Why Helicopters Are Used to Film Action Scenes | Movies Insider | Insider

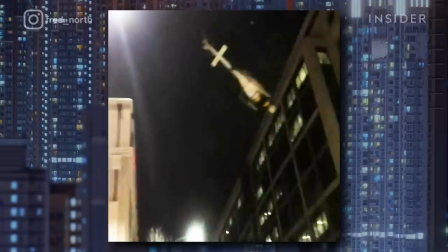It could be 20 feet, it could be 150 feet, you have no idea. He found that he could avoid beams by flying sideways. ways.
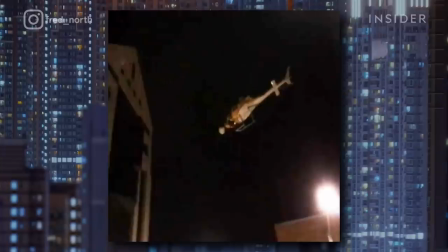This also prevented the chopper blade from hitting any buildings.
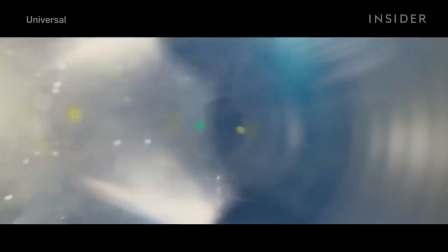While Fred doesn't control the camera, one wrong turn could ruin the shot, especially because the military drone would be added with CG in post.
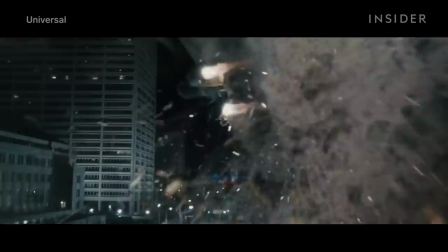So Fred relied on storyboards and previs to pinpoint where the drone was and how it moved in relation to its surroundings.
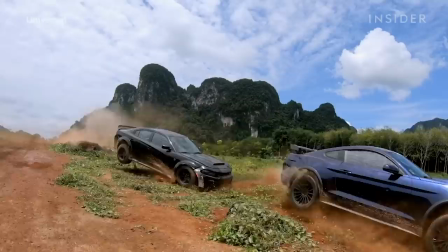Aerial cameras don't just need to fly high, they're also uniquely suited to make something look higher than it actually is.
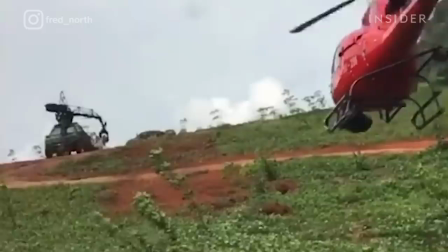Take this shot in FAST9. A camera needed to be situated right in front of the action to get the right angle of the cars.
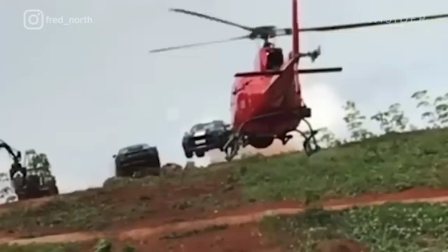And a drone pilot on the ground might not have the perspective to get the camera out safely on time. It doesn't have the depth of field because it doesn't see the cars visually for real.
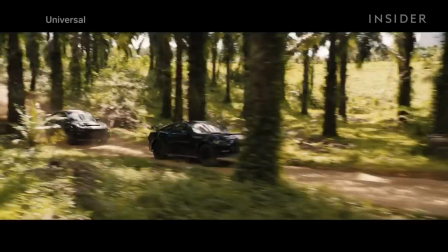It only sees them through the monitor, which is a flat screen.
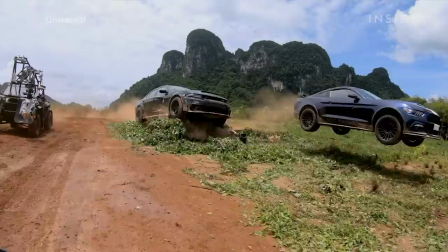As soon as you have a timing and you need to do a reveal, the helicopter is usually a better candidate.
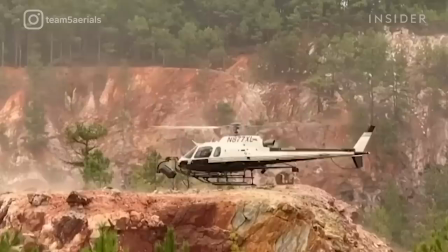Now, because the camera is on the ship's nose, the camera will always be lower than Fred's eyeline.
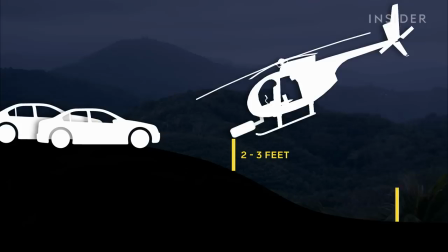They're about 10 inches from the ground when we land. Here, the camera was about two to three feet off the ground,
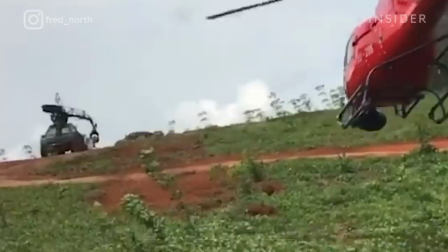while the tail of the helicopter was about 10 to 15 feet in the air, allowing Fred to see the cars coming before the camera does.
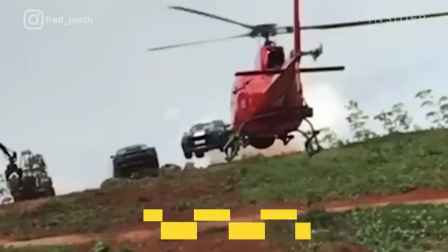At this moment, Fred flew 60 miles per hour into the two cars, which were both coming at him at the same speed.
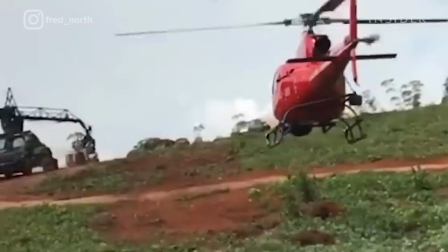So he also has to plan his getaway. You only have a half a second to adjust.
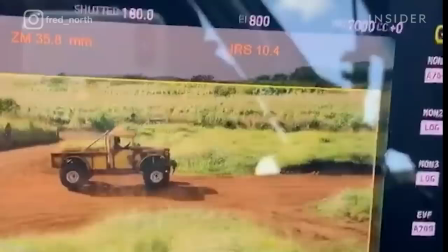By flying towards the cars, Fred also gives car chases the illusion of more speed.
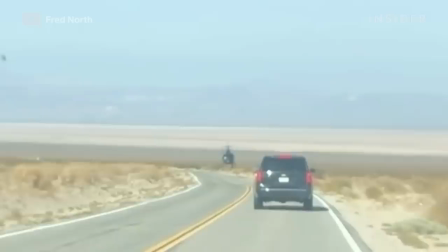To protect the drivers, cars frequently drive slower on set.
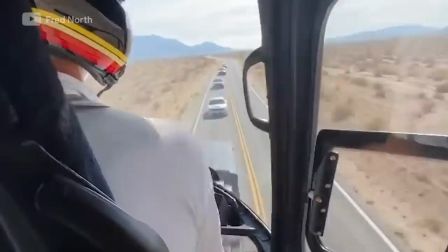Instead of following from behind, flying towards them means the camera picks up both the speed of the car and the speed of the chopper.
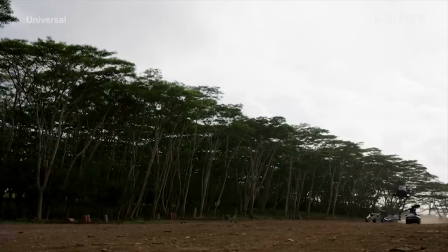This counter move comes in handy on difficult on-location action shoots. For example, Fred flew right into this chase from Hobbs & Shaw as the location's dirt road slowed down the drivers.
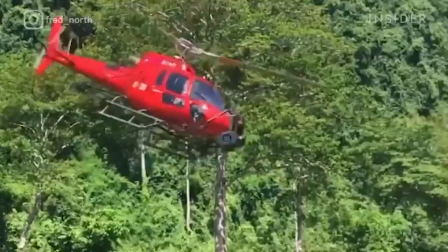As long as it looks at 100 miles an hour, who cares what speed it was really going. But camera pilots have a harder time keeping up with motorcycles, as they accelerate and slow down fast. My machine is 2.5 tons. When it's accelerating, it goes so fast away from me, I cannot keep up.
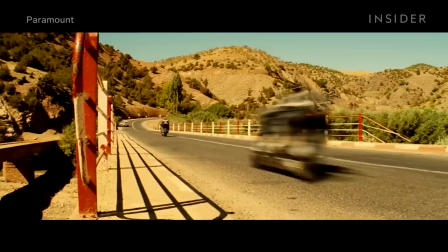Fred worked on the major motorcycle chase in Mission Impossible Rogue Nation, filmed in the Atlas Mountains in Morocco.
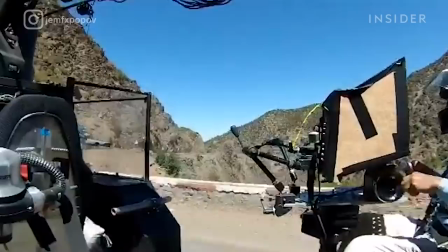And by flying his helicopter as far away from the action as possible, Fred could keep up with the motorcycles while filming the lead star in frame.
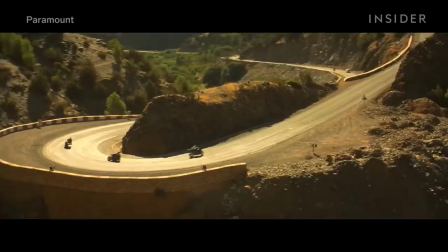But it doesn't feel far, since the camera operator used a longer lens. Even if I'm ahead of him, the camera is still on him on a long lens.
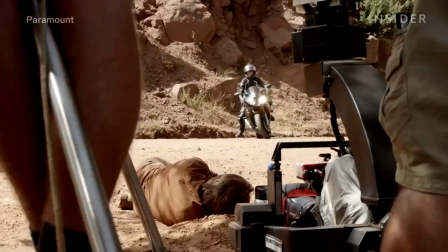I can see a turn approaching, I can start to slow down before the motorcycle would slow down.
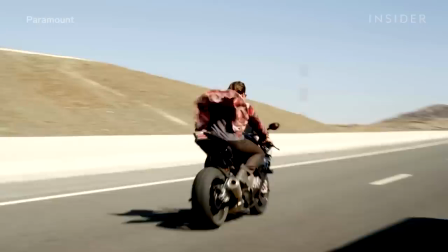Despite all the cameras on the ground, Fred still needed to make sure Tom's face was clear to show that he was actually doing his own stunts.
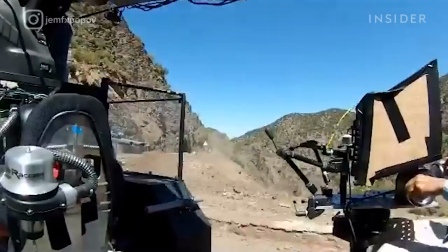Because he was filming from so far away, Fred could fly lower than normal.
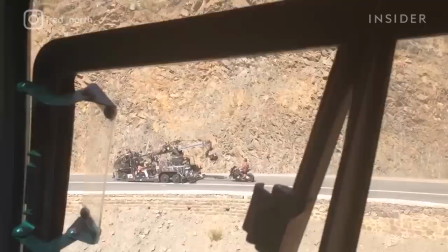So even if the aerial camera was 250 feet away, it could be as close as three feet above the actor's head.
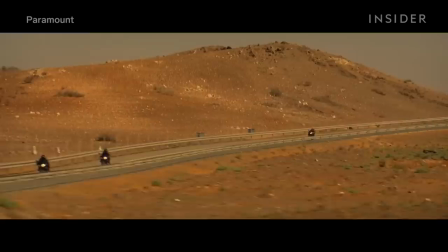While they could have gone parallel to the subject, that height still kept all the scenery in frame.
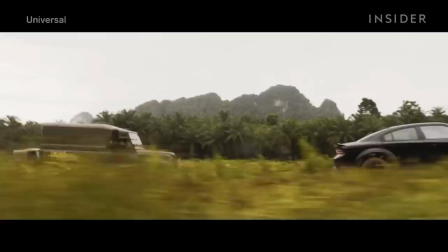Action elements would be simpler to get if the director just relied on the crew on the ground. But something like explosions happen much faster in real life.
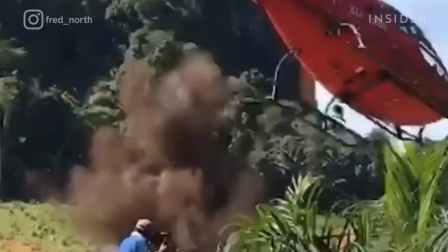And helicopter cameras can be very useful for getting the right takes. If you shoot it at a normal speed, it's gone in two seconds.
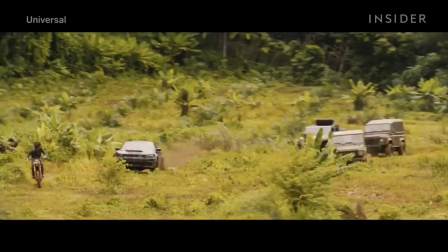Meaning movies will shoot them from multiple perspectives at once and show snippets from each in the final product.
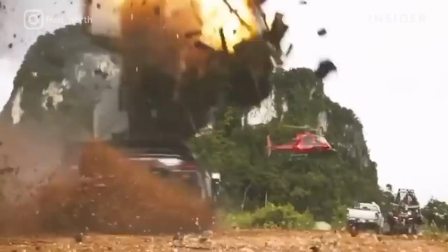While the camera team shoots at a higher frame rate to slow the moment down, Fred utilizes his height and speed to get the shot that covers the explosion and its surroundings. When it goes off, everything in the back will be moving. You'll have light change and then you can go to the sequence and then it becomes an amazing shot.
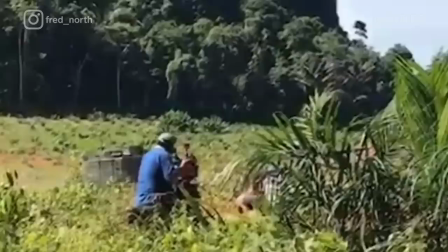To keep himself safe, Fred conducts tests with the special effects team to see how many seconds an explosion will last and then how high it will go.
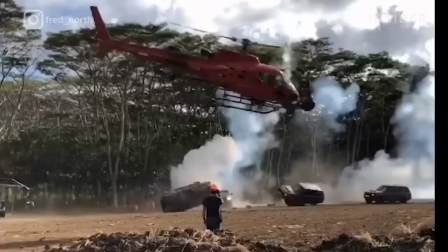You calculate your speed to when it goes off to start to go away from the explosion and not towards it.